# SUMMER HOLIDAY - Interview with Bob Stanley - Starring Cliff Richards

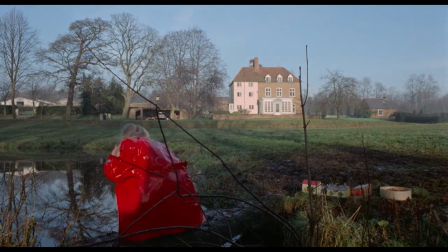249s
You start out in in this very kind of English countryside setting, you know, grass, blue skies,
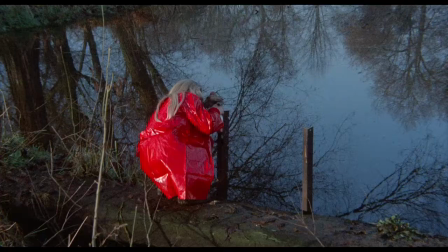256s
children playing in the garden, there's a very kind of normal feel to it. But then again, the use of red and the use of blue start to undermine that through the brief glimpse of what seems to be a red hooded figure in the slide from the church. And in the moment where the water gets knocked over and that, you know,
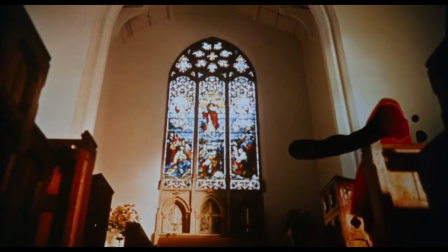273s
no, so famous idea of the water kind of spilling across the slide and obscuring all images of the church.
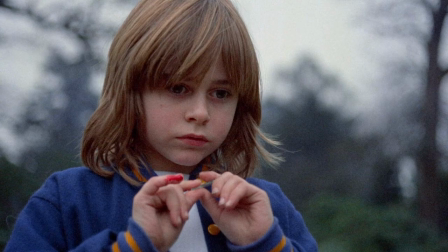280s
Other interesting details I've noticed is that the brother Johnny has cut his finger and so as he's watching his father trying
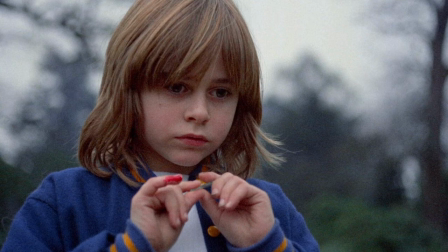289s
to revive Christine he has blood on his finger and it's a kind of interesting again why why we have that he's cut his he's cut his hand on a shard of glass and then later we see Johnny when he's had his his own accident at school and Laura's gone out to find out what's happened to him.
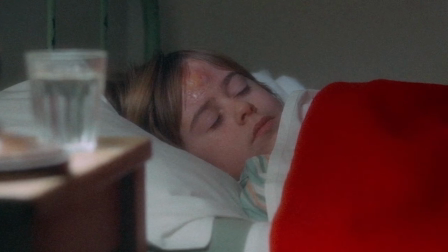306s
He's covered in a red blanket. So again we have this play with colour and it might not necessarily mean anything but it's just enough to create this intriguing set of connections and uncanny similarities and resemblances that may give the film its kind of haunting quality and I think it's a chromatic haunting quality that really echoes throughout the film.
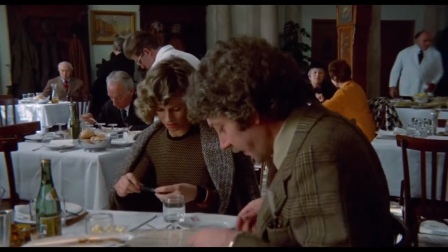332s
In the film Red Appears Elsewhere I think it's rather fascinating that Laura actually wears red quite a bit in the film herself.
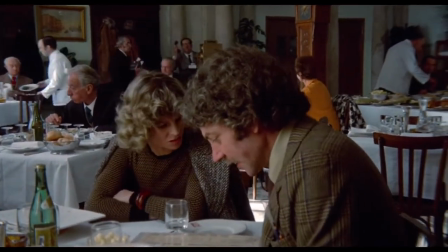341s
She's got a red bangle on when we see her with the sisters in the restaurant,
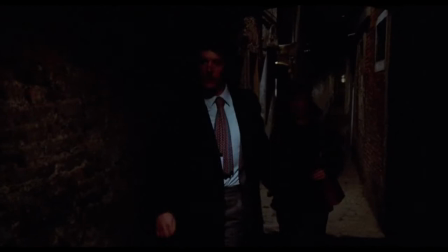345s
she wears red boots and she has a shiny red handbag when they go out for dinner after the love scene. For me one of the key issues with Don't Look Now is actually how it uses colour in Venice because we always talk about the opening sequence.
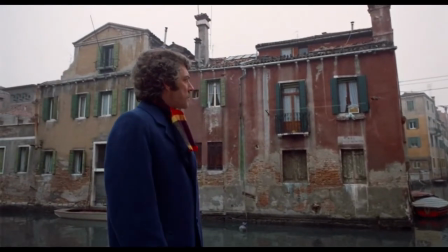358s
We talk about the use of red. But actually, Venice becomes the character in the film in terms of how it's depicted.
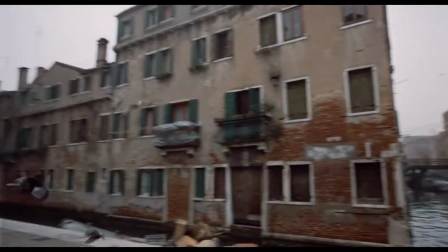364s
It's not your kind of sunshiny tourist Venice. It's a slightly more muted, drained of colour.
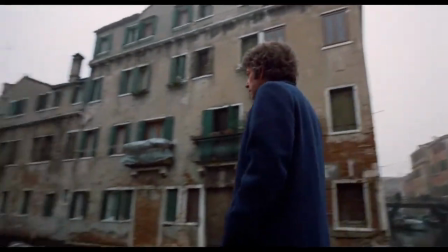371s
You know, most of Venice is seen in kind of greys and browns and kind of shadows. So it's setting this up as a slightly unsettling place. The Venice of that film is sort of mouldy and green and damp and not bright and not perky, but kind of deathly.
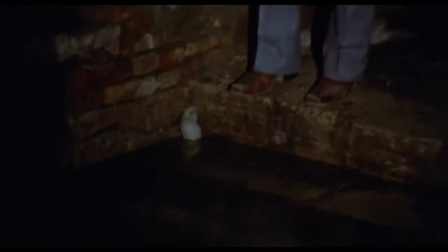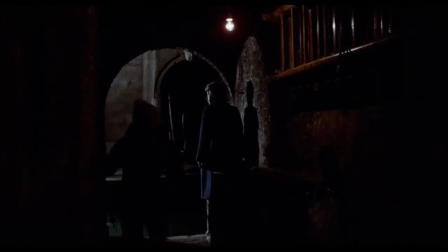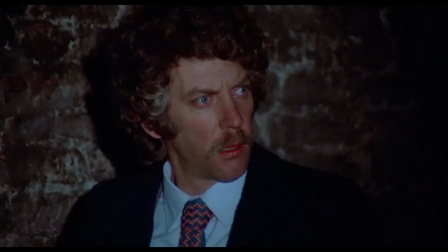There's a famous thing that Rogue says about looking at a painting and seeing a spot of red in the painting, and that being the thing that makes the painting come alive. And I think you can see that about Don't Look Now. When the film shifts to Venice, its kind of colour composition changes, but it's very much still that strong use of red in those key moments.